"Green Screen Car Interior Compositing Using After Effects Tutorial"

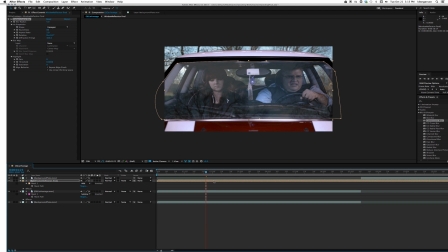744s
It's kind of nice having that a little softer. It draws our attention to our subjects more.
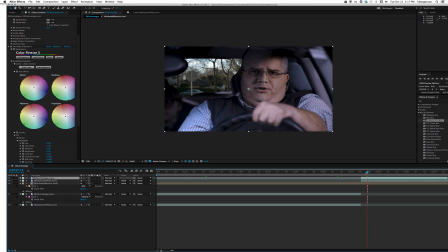750s
So now let's go to our second shot. And let's take our window reflection.
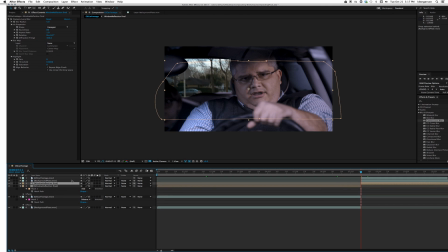756s
And I'm going to split it with Command D. I'm going to drag it on top. And we'll make that mask go away. Click and delete it so that it covers the whole window.
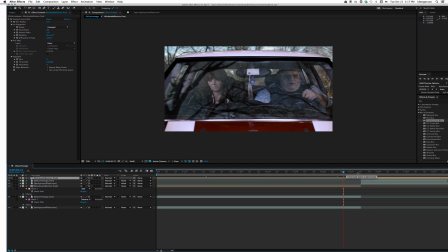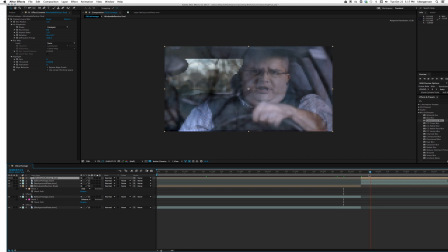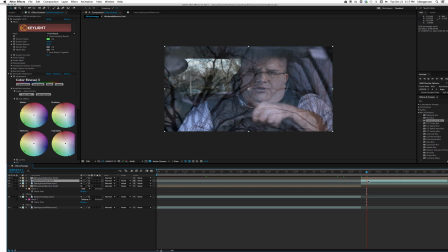784s
He needs to be darkened a little bit. So let's go ahead into our simplified functions.
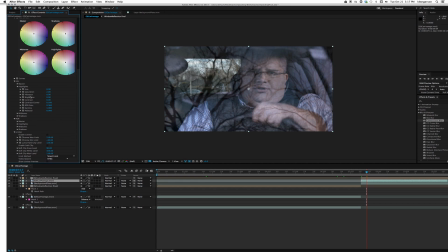Take our midtones and lower the gamma.
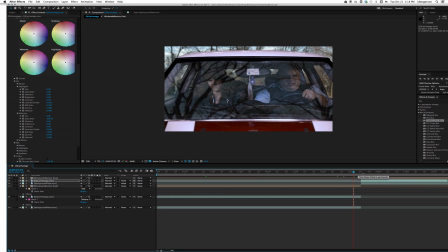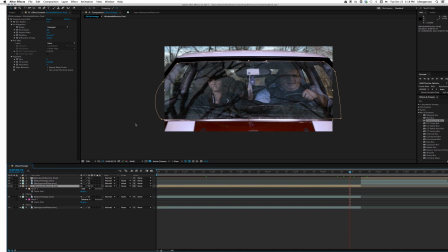814s
Actually, in this one, let's raise the gamma. There we go.
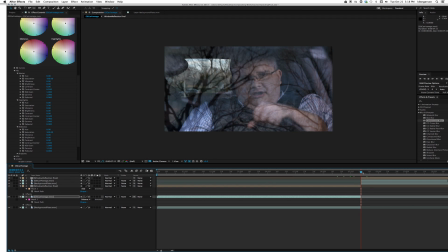832s
All right. So those match pretty good. RAM render that and see what we got.
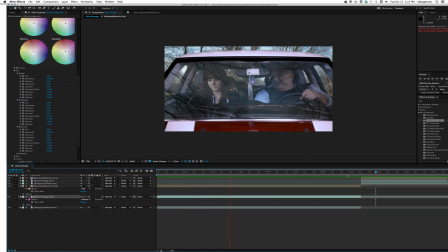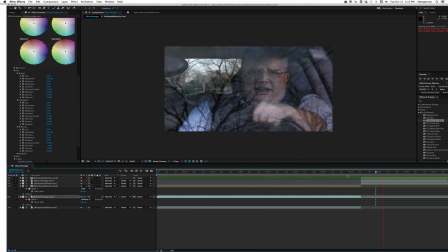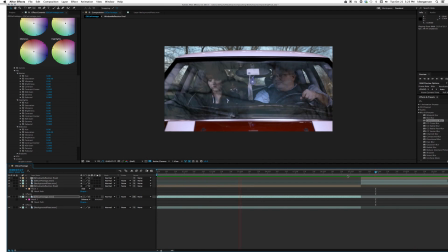Alright, this is looking pretty good. Just a few more tweaks.
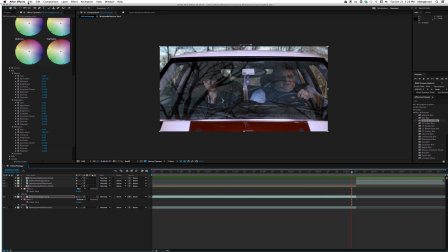868s
Let me get this all fit on my comp again so I can see what I'm doing. Next thing we'll do is we will create an adjustment layer.
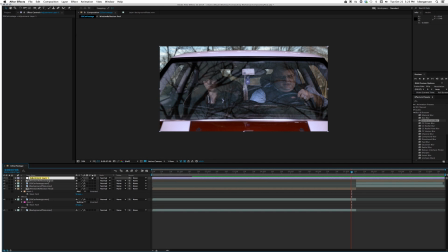883s
On top, and I'm gonna hit return on that. We'll call it vignette. We're gonna darken the edges in order to make it all work a little more seamlessly. So with the vignette tool clicked, I'm going to just double click on our
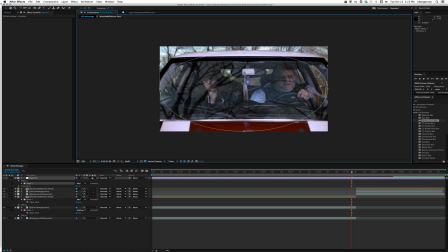905s
mask shape here. Bring it in. little bit into our world, and we will go into color correction, and we will look for levels.
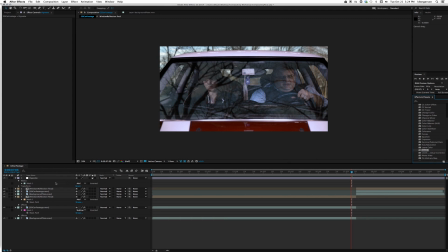924s
We'll drag that into there, and we'll darken the gamma a little bit, and we will set this mask to subtract,
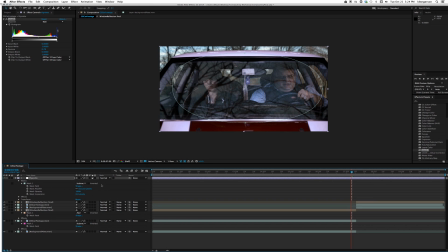937s
and we will feather it out. Let's see what 150 looks like for a feather. Turn off our path so we can see, and we'll turn an eyeball on and off again. So
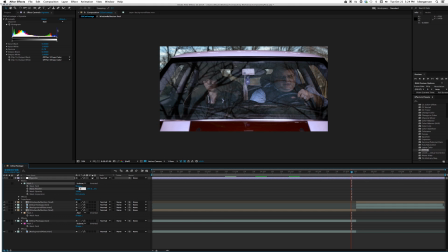953s
pretty good. Let's see what a 250 feather looks like with our eyeball. Alright, this is good. This is doing a good job of drawing our attention back to the center of our characters.
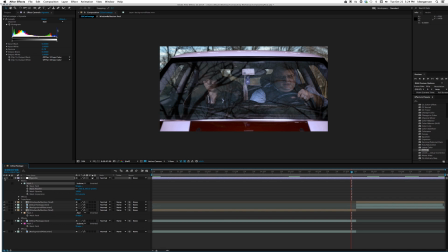968s
So the last thing that's a problem with this is that it still feels like it's in a studio, and because it's a little too perfect. And so the rules are clean a location and dirty a studio.
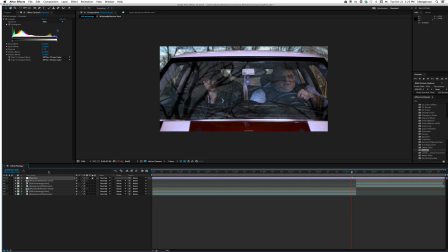982s
And so what we're going to do, the reason why we did this was so that we'd have a really level car for the performances, and now we need to shake that up a little bit.